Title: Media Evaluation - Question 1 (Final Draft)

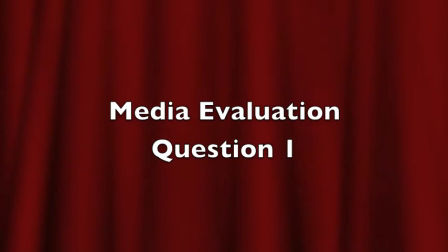Hello, I'm Conor Roberts and this is my media evaluation question 1.
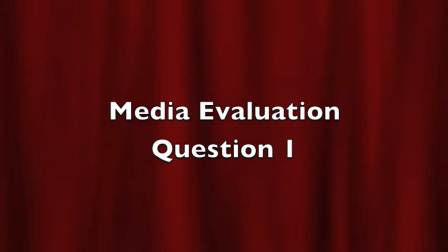In what way does your media product use, develop or challenge forms and conventions of real media product?
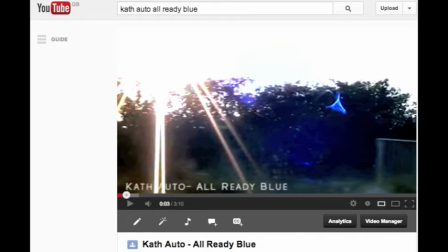Firstly, the project I will be analysing was my music video. This was a music video for the track Already Blue by Sheffield-based indie electronica band Cath Auto.
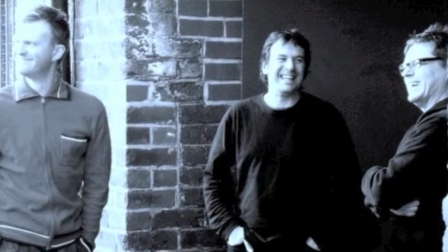Our target audience consisted mainly of 16 to 24-year-olds of the indie subculture,
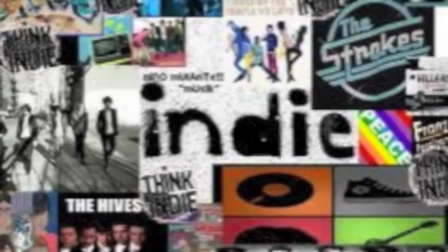and as a result we would have to look at real media texts which are similarly aimed at these audiences, such as Q Magazine,
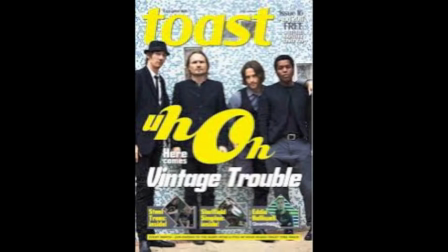Kerrang and Toast, as well as artists such as Jack Johnson and Green Day.
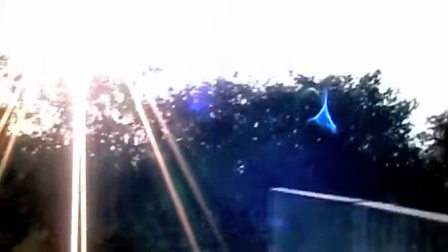Our music video was of the indie genre, and this meant that certain connotations of this subculture had to be recognised and applied to our video.
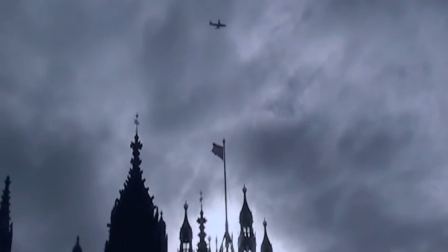Daniel Chandler states that genres are a distinctive type of text, and as a result each genre has certain specific conventions.
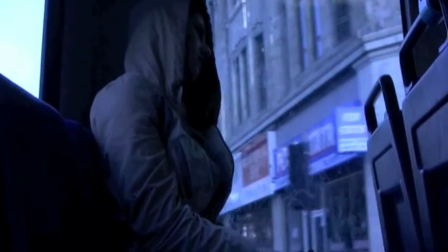In this case, the genre was indie, and as a result we used artistic shots such as tracking shots, as well as effects such as slow-mo and a blue tint.
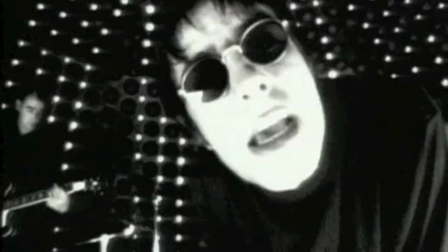These features were inspired by Oasis's Some Might Say music video, which features mainly in black and white.
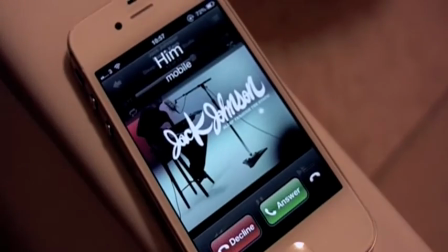And because the music video sets a very indie tone throughout it, this shows how we follow these conventions and apply them to our own music video.
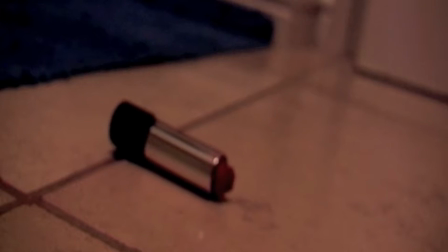I'm cold and lonely. I'm
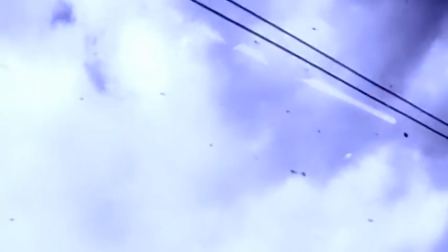already blue.
Rick Altman states that certain genres give certain pleasures, such as visual and intellectual pleasure.
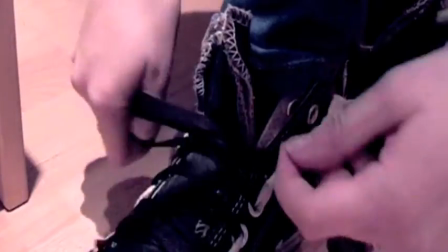In our music video's case, we offered our audience an emotional pleasure through our narrative.
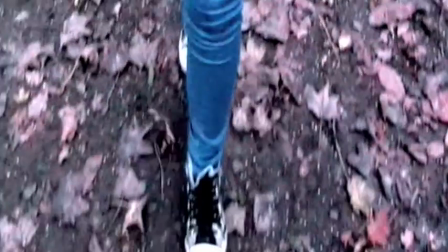A young teenage girl is dumped by her boyfriend and goes on a journey to get him back.
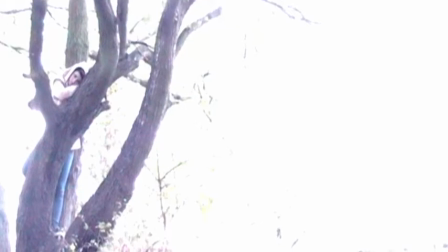This was inspired by the plot of Green Day's When I Come Around, which features a plot revolving around a group of heartbroken boys trying to win back their girls. This shows how we followed those conventions and applied them to our own music video.
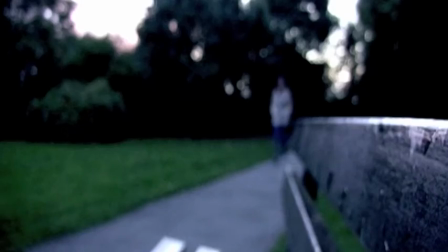Walk by sidelights you could show me.
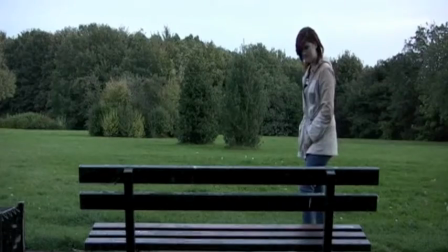Don't hang me into a corner.
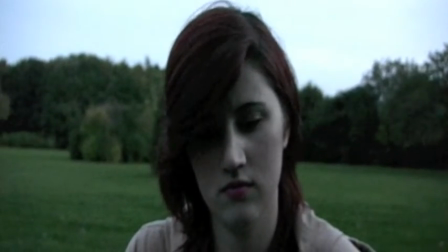The way we showed the antagonist of the narrative through very dark and minimalistic footage makes him seem very mysterious and in some ways godlike.
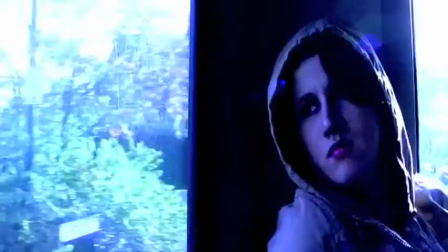This way of representing him through medium close-ups was inspired by Bring the Horizon's Pray for Plague video,
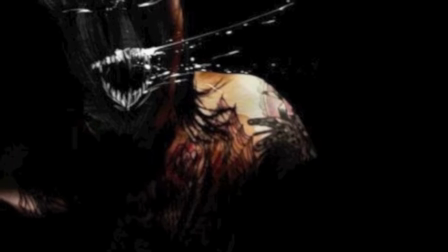whereby the singer, Ollie Sykes, is only shown in very dark lighting and is the only character to have special effects applied to him,
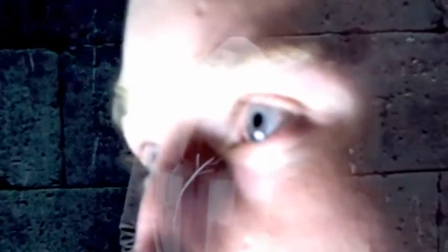much like the antagonist in Ours. This made him look powerful and daunting, and we wanted to get that effect in our own music video.
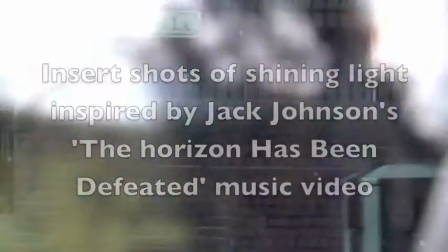Your feet are clay and true,
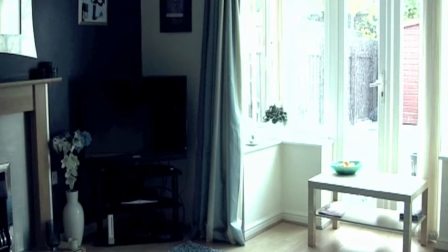and they belong to you.
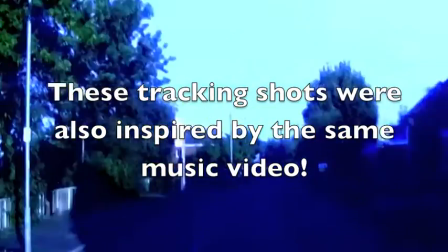I am no knight to woo you.
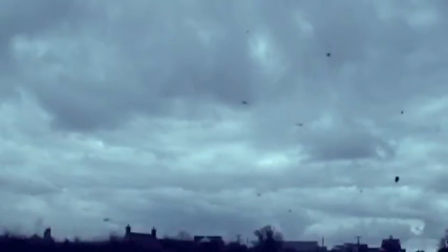I'm
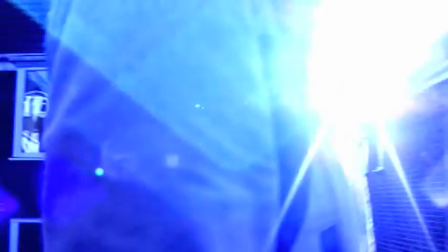already blue. Yes, I'm
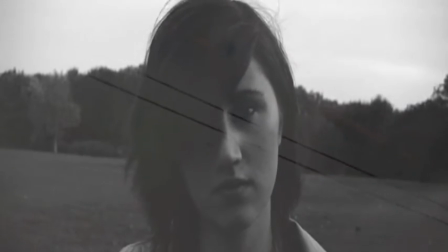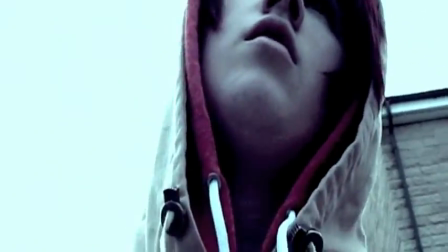We decided to end our music video on what Echo would call an open narrative, whereby the audience can then create their own theories as to what might have happened next.
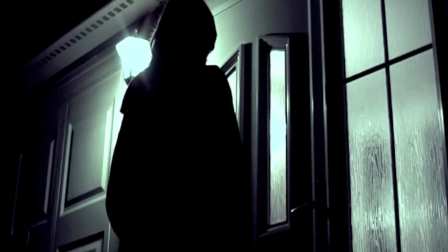We think this was a good way to end the music video, as it looked very unique and indie, and would thus appeal to our target audience.
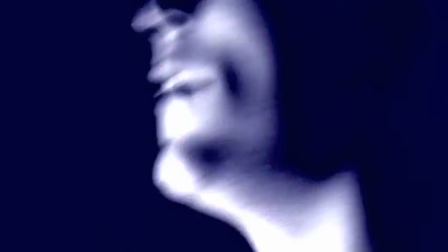This open narrative approach was again inspired by the equally open ending of Green Day's When I Come Around music video,
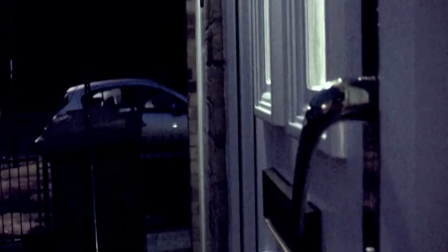showing how we use the conventions of other media texts to improve our own product.
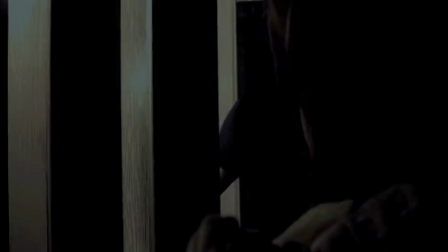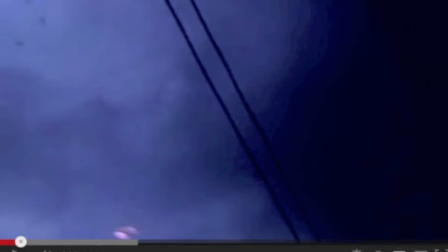The shot types used in my music video were pastiched from past music videos of a similar genre, in order to look creative and convey meaning to my audience, or a preferred meaning.
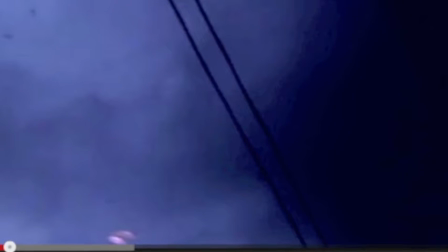Shots such as this tracking shot were inspired by shots from the music video for Jack Johnson's The Horizon Has Been Defeated,
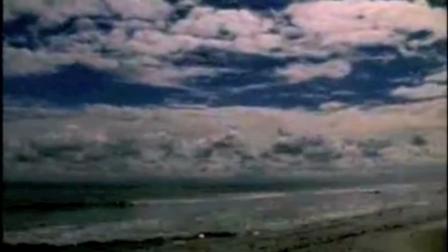which features many tracking shots of skylines in a similar style, such as this one here.
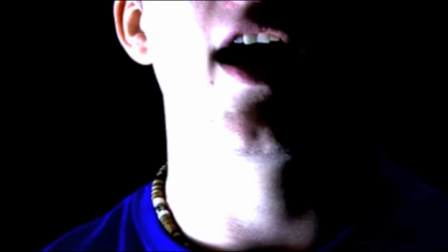In addition to this, the medium close-up shots for the lip-syncing shots were all inspired by a certain shot in the same Jack Johnson video,
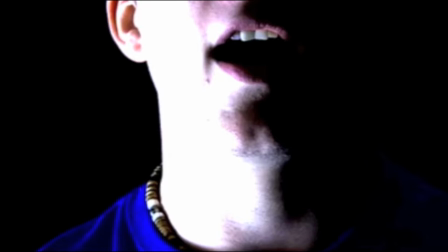as we thought the quirkiness of it would better suit our target audience.
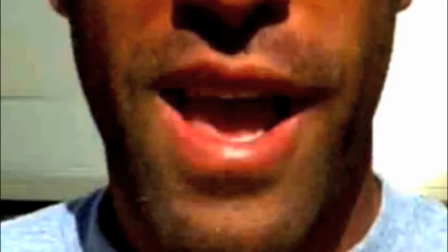However, we took the idea one step further by featuring this shot throughout the video, making a point to keep this eyeless character's identity a mystery.
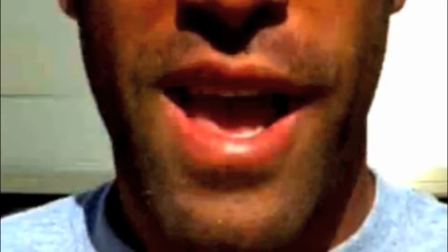Here you can really see the similarity in proportion between the two shots,
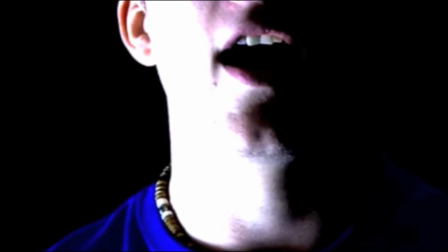but also how we adjusted our lighting to create a more mysterious, weird effect.
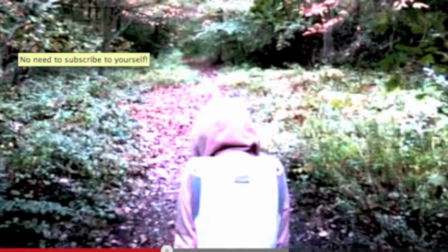Similarly, shots such as this wide tracking shot were used to follow the protagonist of the narrative.
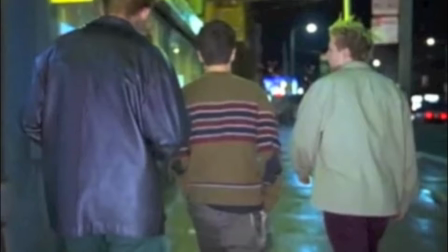The shot was initially inspired by this shot from the video of the Green Day's When I Come Around.
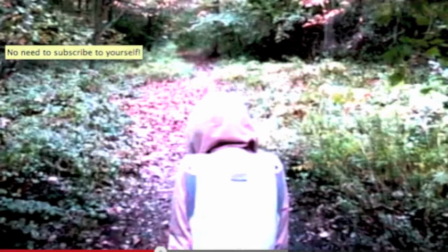However, we decided to give the shot a higher angle to show the background of the shot and where she was heading, to portray her sorrow and loneliness to the audience.
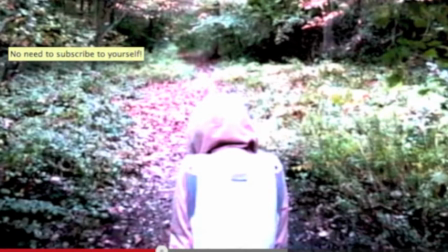All these examples show how our use of shot types used conventions of real media text,
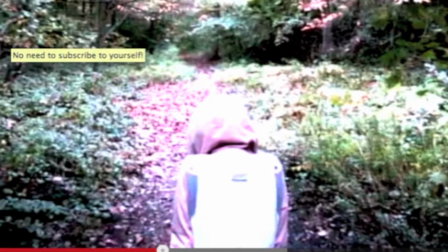but also how in some ways we challenged those bricolaged conventions through our own ideas.
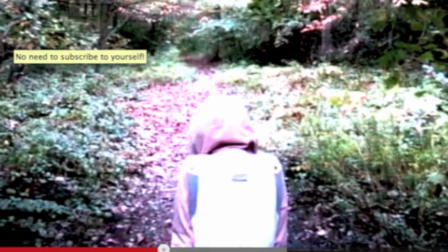This ultimately supports Bentley's theory on creativity, which in his words is the rearranging of the old.
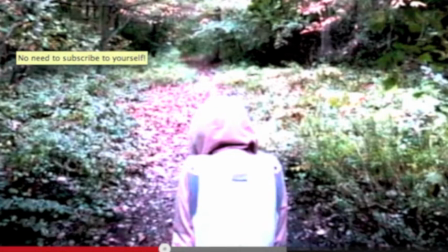In this case, the inspiration from other music videos helped us produce more creative ideas.
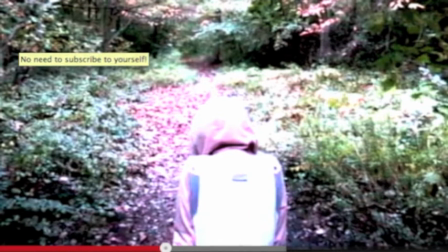This then ultimately supports Bennett, Slater and Wall's theory that all media production takes place in the light of other media production.
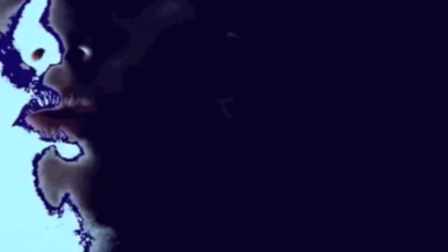We also use certain effects to give our video a more indie look to better suit our audience through what Walter Lippmann would call stereotyping.
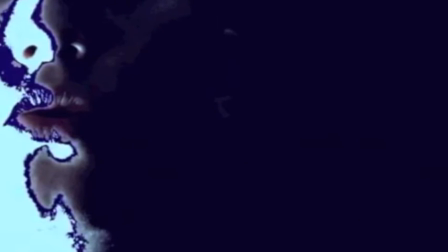This is where I feel we really challenge the conventions found in media texts.
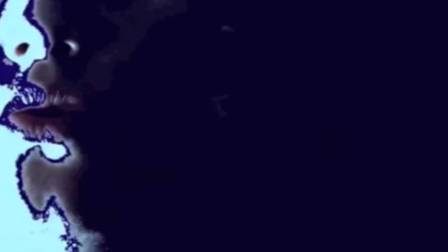For example, this strange blue effect that's very reminiscent of 80s special effects was used frequently throughout the video in a number of shots,
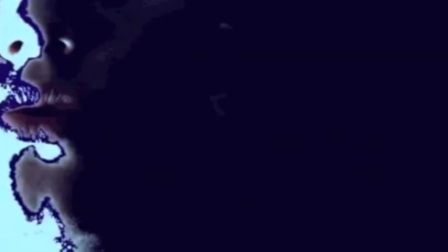mostly through close-ups and of the singer.
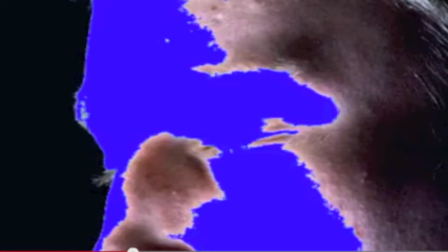The colour blue conveys sadness and sorrow, and this constant flashing creates a dull tone to the video to express this emotion to the audience. This strange, almost bacterial aesthetics of the effect make it sort of plague-like, a virus that won't go away.
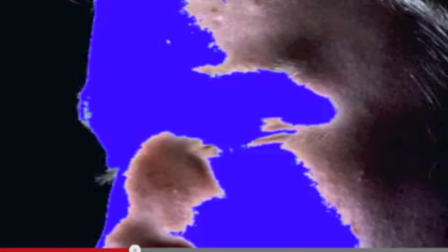This original idea was one we felt was one of the more creative effects in our piece, as we felt the deep connotations behind it mean far more than just it looks cool.
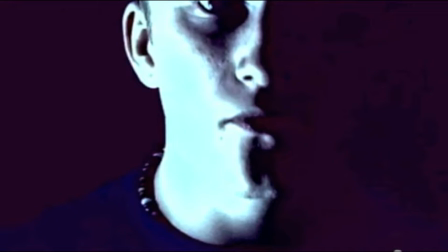Also, the fact that this effect is mostly applied to the singer also creates a powerful, mysterious, deity-like star persona for him, in some ways creating what Carl Rogers would call an ideal self, especially for male viewers.
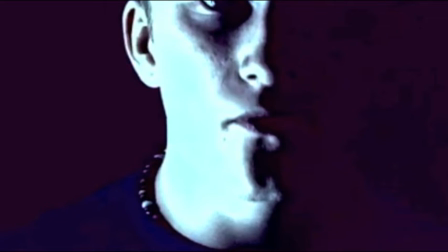This shot in particular makes the singer look ghostly, almost godlike.
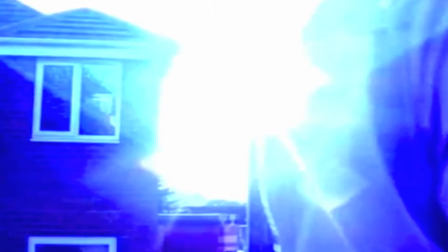The blue filter was applied to just about every shot in order to create a cold, sorrowful atmosphere, as we had already established that the colour blue connotes these things.
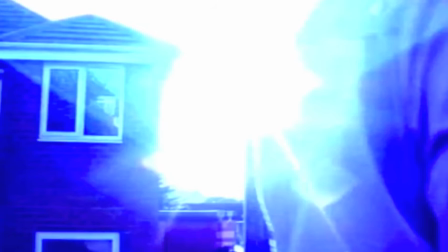When this filter was combined with sun glare and slow motion effects, it created a really atmospheric tone throughout the piece.
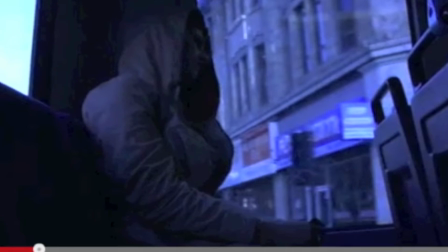We felt this challenged forms and conventions of real media text, because although some music videos may use this effect also,
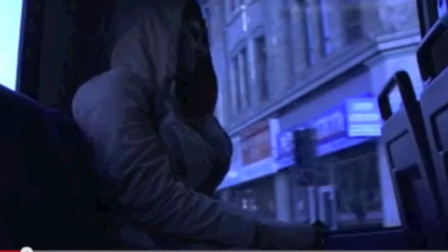we really thought about it, about the messages it implied, and exploited it to our audience as they would understand it.
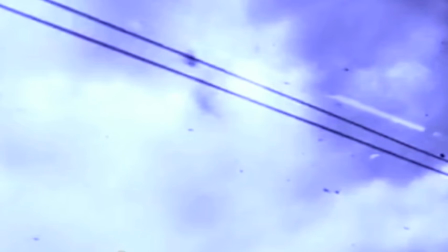This supported Bennett, Jones and McDougall's theory, which states that all students should identify a clear audience.
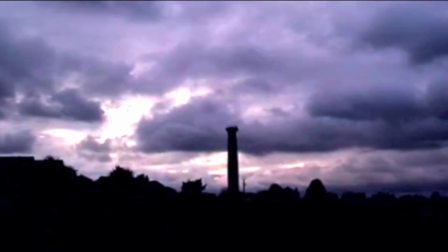We also use slow motion and time-lapse effects to show the passing of time and to exaggerate dramatic moments in the story.
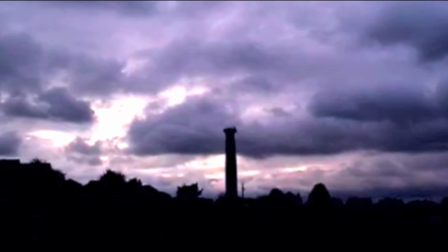When combined with the upped brightness and contrast to obtain a silhouette effect, this was really effective.
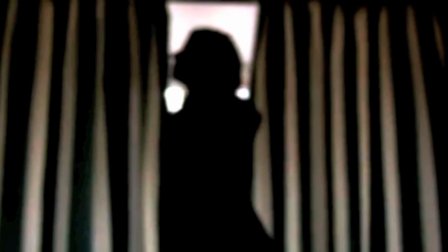In fact, we used the brightness and contrast tool to our advantage to create an almost dreamlike state to the shots.
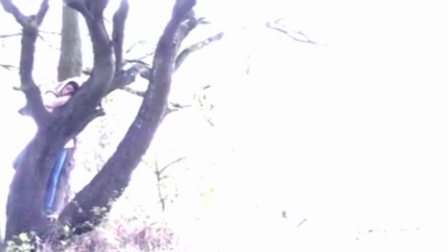This contrast was also upped in flashback shots to make the transition more clear. We believe that the use of these simple effects was really innovative and creative, and challenged conventions of other media text.
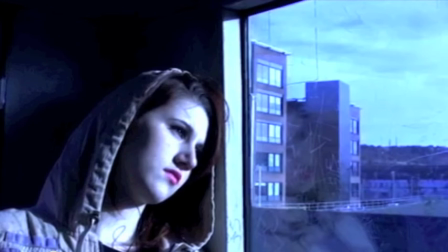For costumes, we asked our protagonist, Lauren, to wear very stereotypical indie clothing.
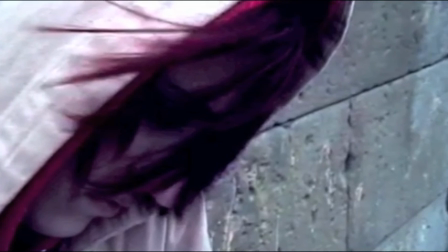Features such as her red hair, coat, jeans and Converse shoes all portrayed a meaning to our audience.
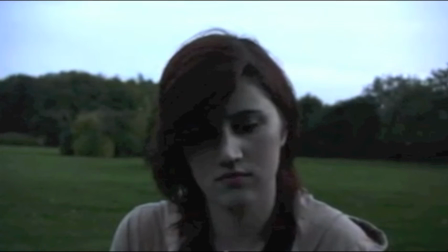Her trendy, stylish dress sense would then convey what Carl Rogers would call an ideal self or ideal partner for our audience, and even in some cases to create what Laura Mulvey would call male gaze.